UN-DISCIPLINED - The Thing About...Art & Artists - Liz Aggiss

I am Liz Aggiss.
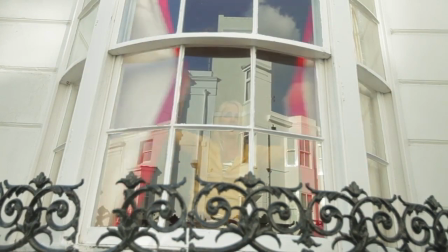I am a performer, choreographer, and filmmaker.
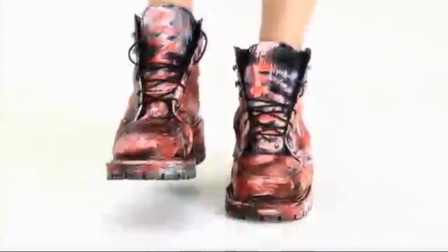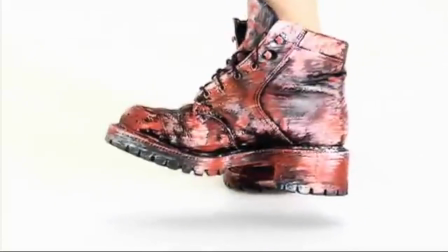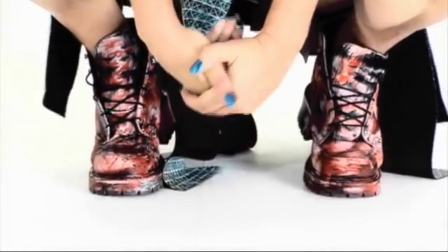Screen dance is really interesting for me because I like my audience to be in my face.
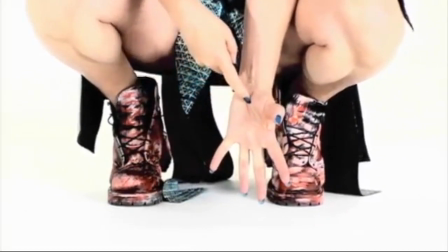And the idea with screen dance is that the camera can be so closely affiliated to the body, it can actually,
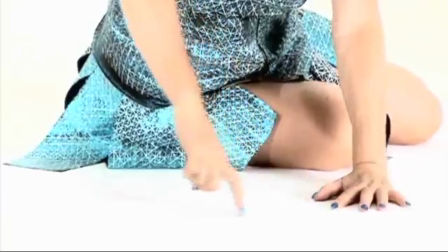you can allow your screen dance audience to be anywhere with your body.
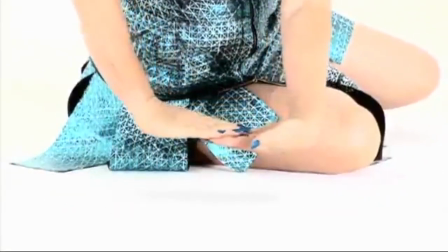And it allows me to look straight through the camera into my audience's eyes.
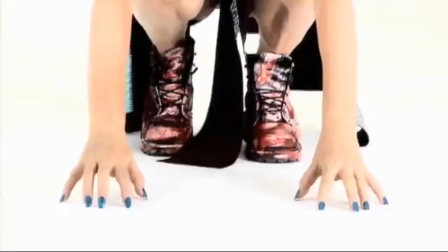This is a great way to communicate for me.
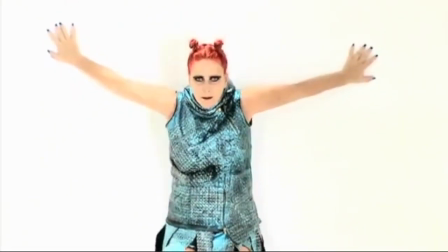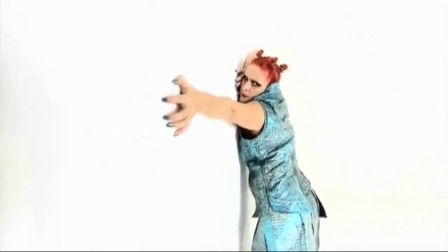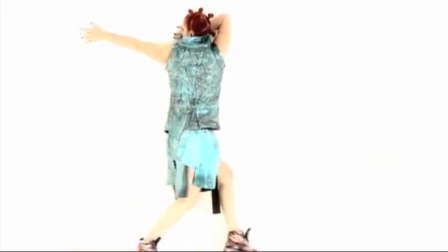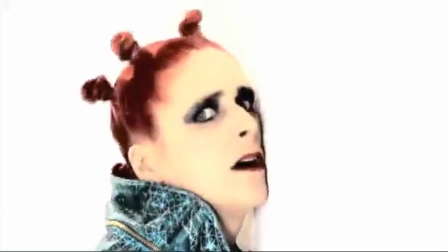I don't like making extraneous gestures. I like great specificity. I like everything to be clean and clear and almost sculptural and photographic.
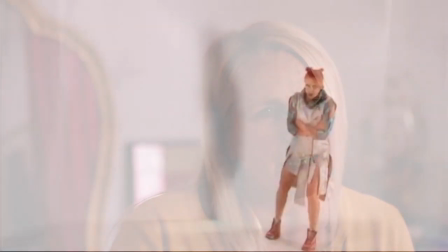So it has great, in every movement and every form has great intensity.
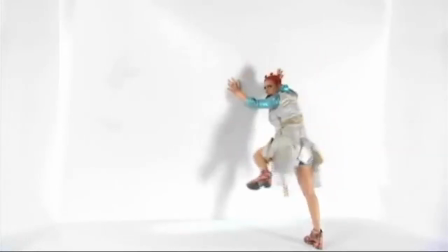Motion control is a duet between myself and the camera.
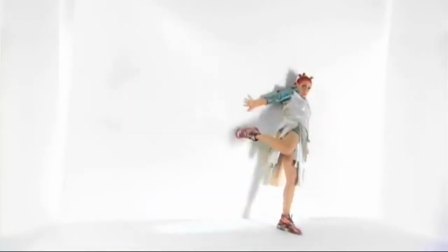So the camera has been choreographed in relationship to my body in a very, very precise way.
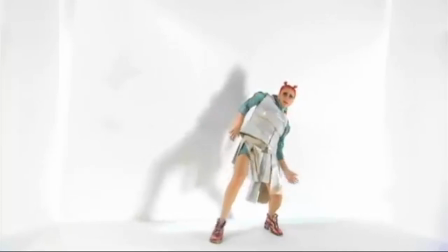And we're aware of the camera's presence and the fact it has an identity, and it's almost treating me like I'm a specimen.
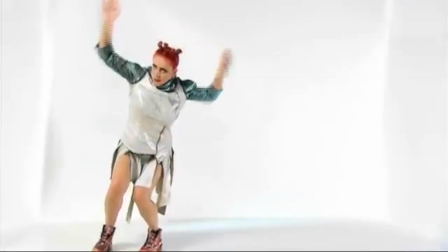It watches me, it observes me, it tries to get close to me.
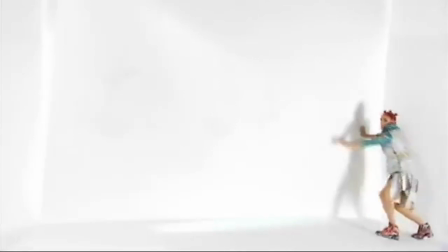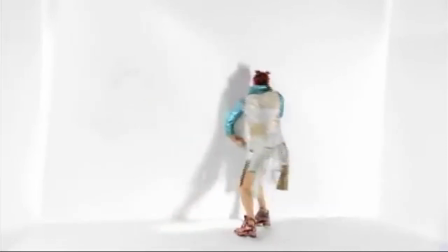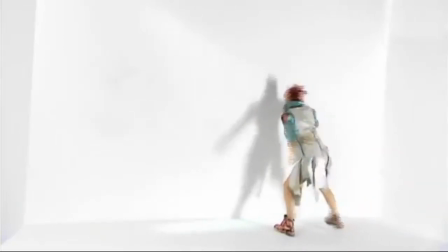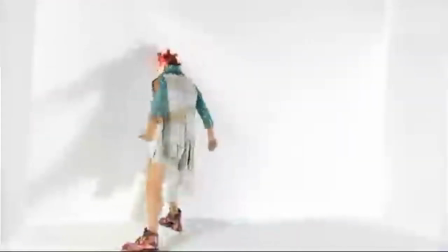In every way, I'm a female woman entrapped in space, from every point of view. And I'm always in a place of trying to outwit, outmaneuver
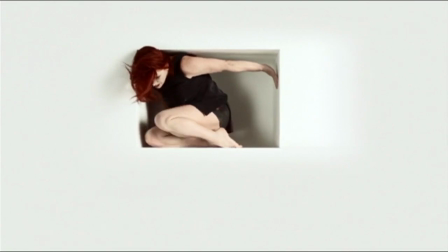the restrictions that are imposed upon me, if you like. I'm thinking as the film goes through, then it enters the next space, where it enters me,
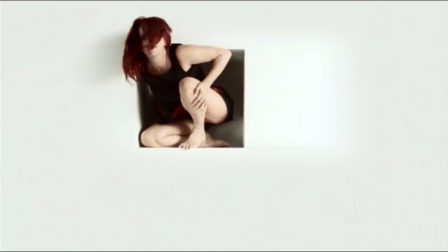and it enters my space, and there is no escape from this.